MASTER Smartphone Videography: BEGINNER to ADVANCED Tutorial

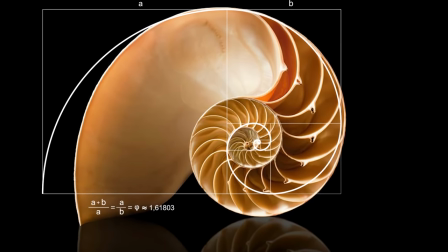It seems our minds are hardwired to subconsciously recognize this ratio.
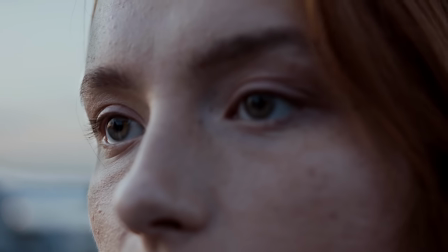Images that conform to it are said to look more beautiful than those that don't.
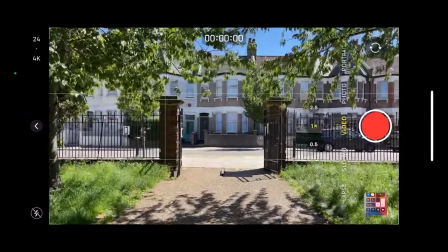Actually, it's quite simple to use. Just place objects of interest at the intersections of the grid lines.
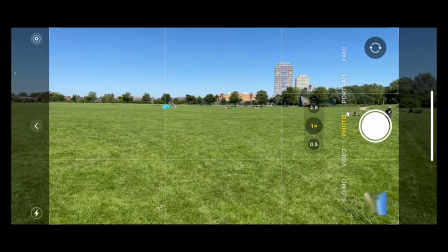Put your horizon on the top or bottom horizontal line. Put people or vertical objects on the left or right vertical line.
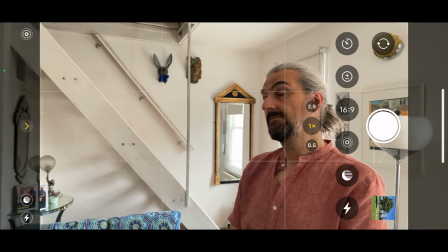Frame your shot so their eyes are on or close to the top horizontal line.
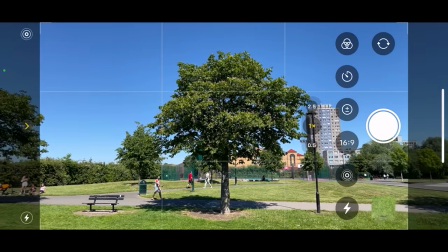If you put objects in the centre of the frame, they dominate it.
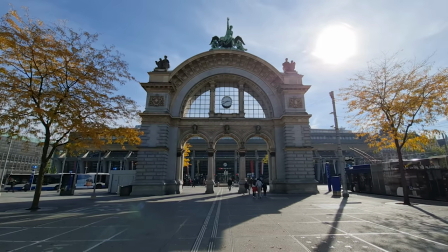Centred objects force us to look at them rather than contemplate the whole scene, like when you're shooting a portrait.
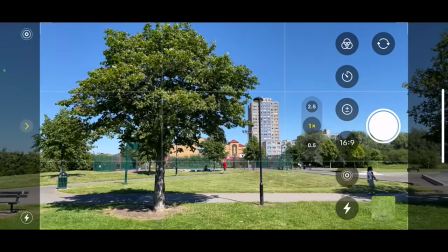Objects at the side of the frame invite us to look past them.
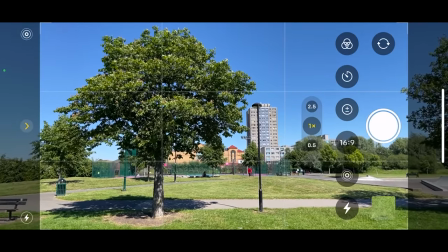They're less dominant than a centrally placed object and therefore they seem to the audience less important.
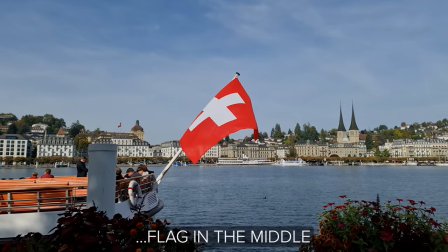Using the grid just helps you prioritise which objects in the frame you want to be the most important and
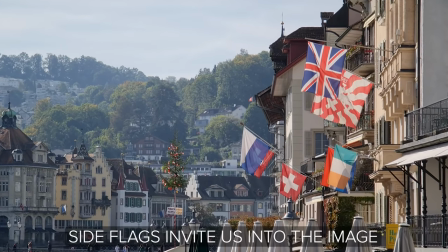of course it helps you to make more beautiful images and hold the viewer's attention longer.
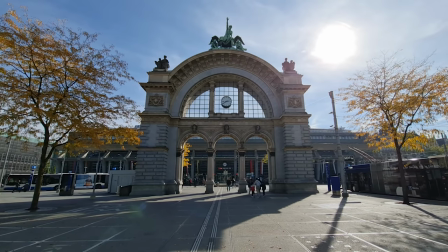Balance is related to the symmetry of the contents within the frame and this might be as simple as placing two subjects,
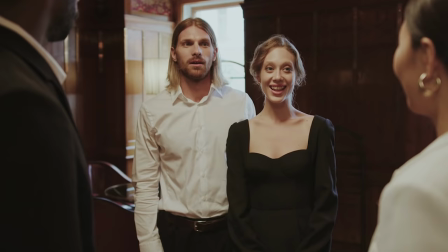one each side of the frame, symmetrically. So this is symmetrical and this isn't.
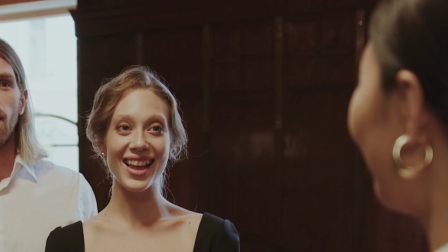The first one is more likely to make you feel comfortable and relaxed while the second is more likely to make you feel like something is kind of off.
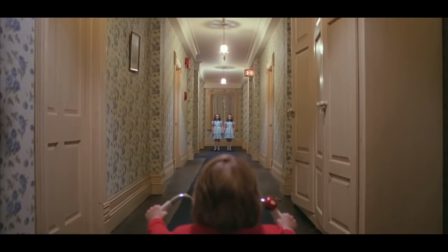When I think of symmetry and filmmaking, two famous filmmakers come to mind, Stanley Kubrick and Wes Anderson,
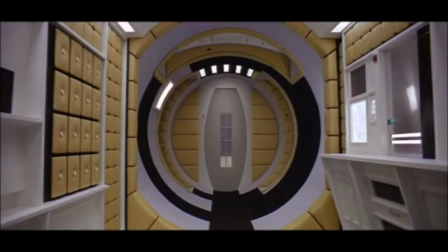because both these filmmakers use many shots where the contents of the frame are based around some kind of balanced symmetry.
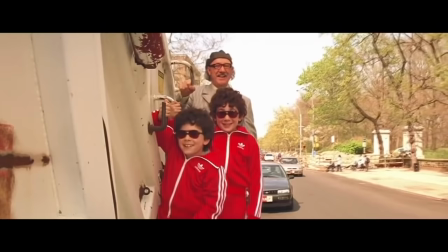Framing a shot with perfect symmetry can evoke a sense of order and power.
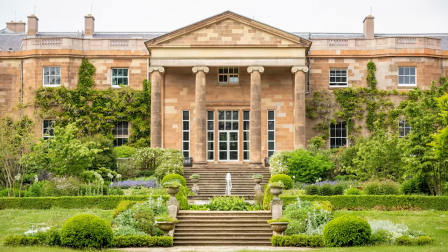That's why gardens of the wealthy were, and still are, often arranged to look perfectly symmetrical.
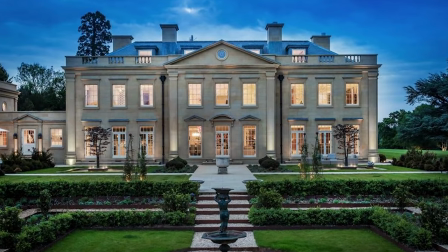Apart from being pleasing to the eye, gardens are arranged this way to let the visitors know how wealthy and powerful the owners are.
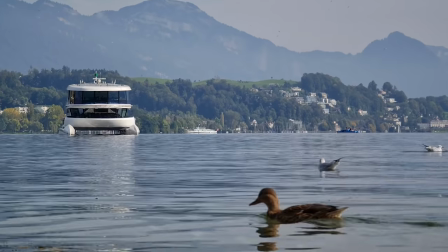So the third element to think about when you're framing a shot is depth. The depth of an image is about foreground, mid-ground and background.
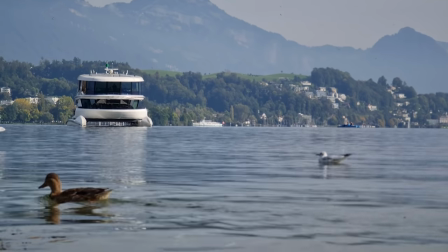Placing objects in the foreground makes the frame look more three-dimensional, for example.
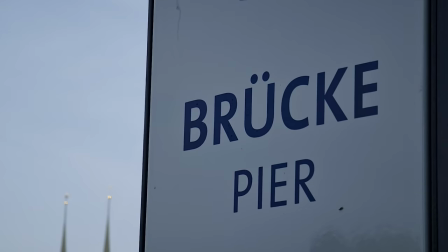A sense of depth in a frame is also created by the depth of field of
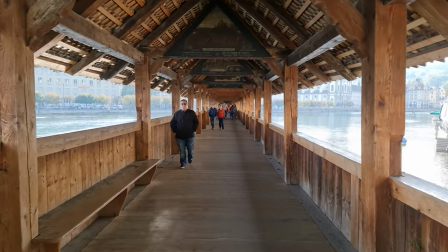the lens used. basically just refers to how much is in focus at the same time.
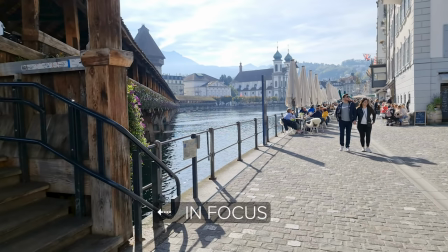A lens with a wide depth of field creates a frame where most objects are in focus, or if something is out of focus, then it's only slightly blurry.
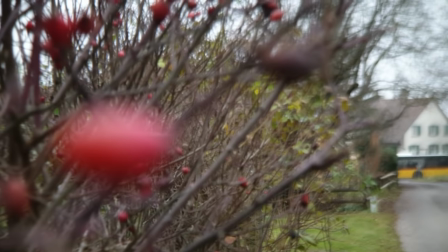On the other hand, a lens with a shallow depth of field creates a frame where only a small part of the frame is in focus.
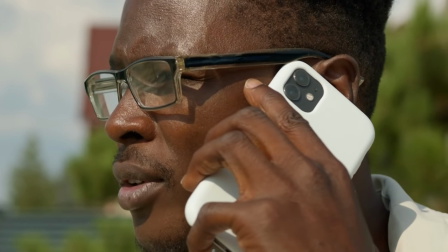Let's say for example, only the subject is in focus, while the background and foreground are completely out of focus.
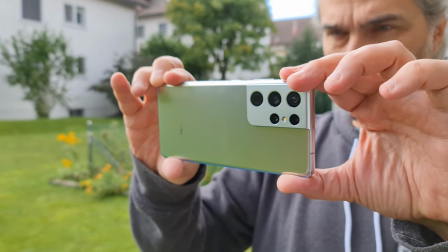So smartphones usually come with lenses which have a wide depth of field,
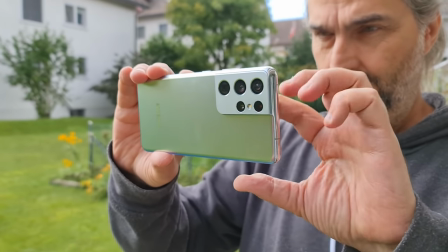which means creating a sense of depth through focus is a bit more of a challenge.
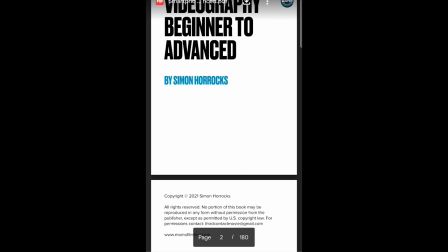My new book, Smartphone Videography, Beginners to Advanced, is now available for my members on Patreon.
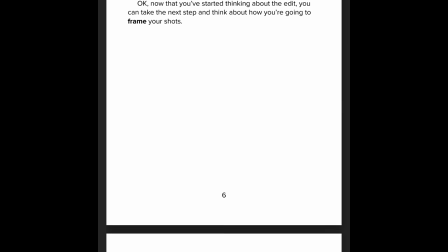It's over 170 pages long, and it will help you to go from a complete novice to more advanced.
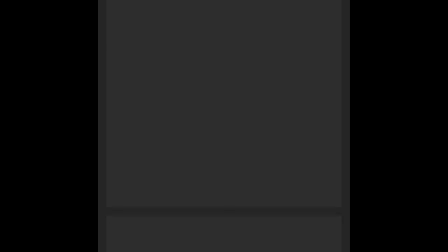It's full of tips and knowledge to help you get the best-looking video from your smartphone. So now there's another thing that professional filmmakers do that beginners often don't, and that is to record multiple takes.
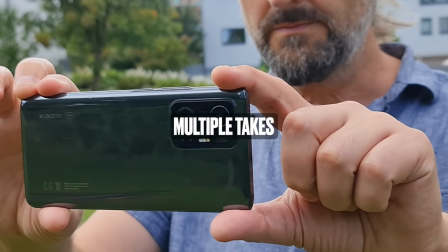A beginner will usually get one shot of something they find interesting, and then move on.
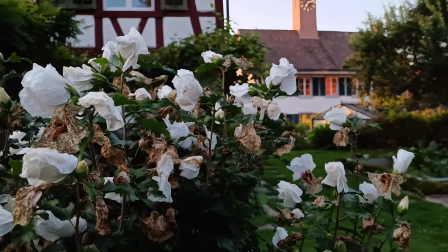But professionals usually get at least two takes of every shot. So there's a couple of reasons you want more than one take.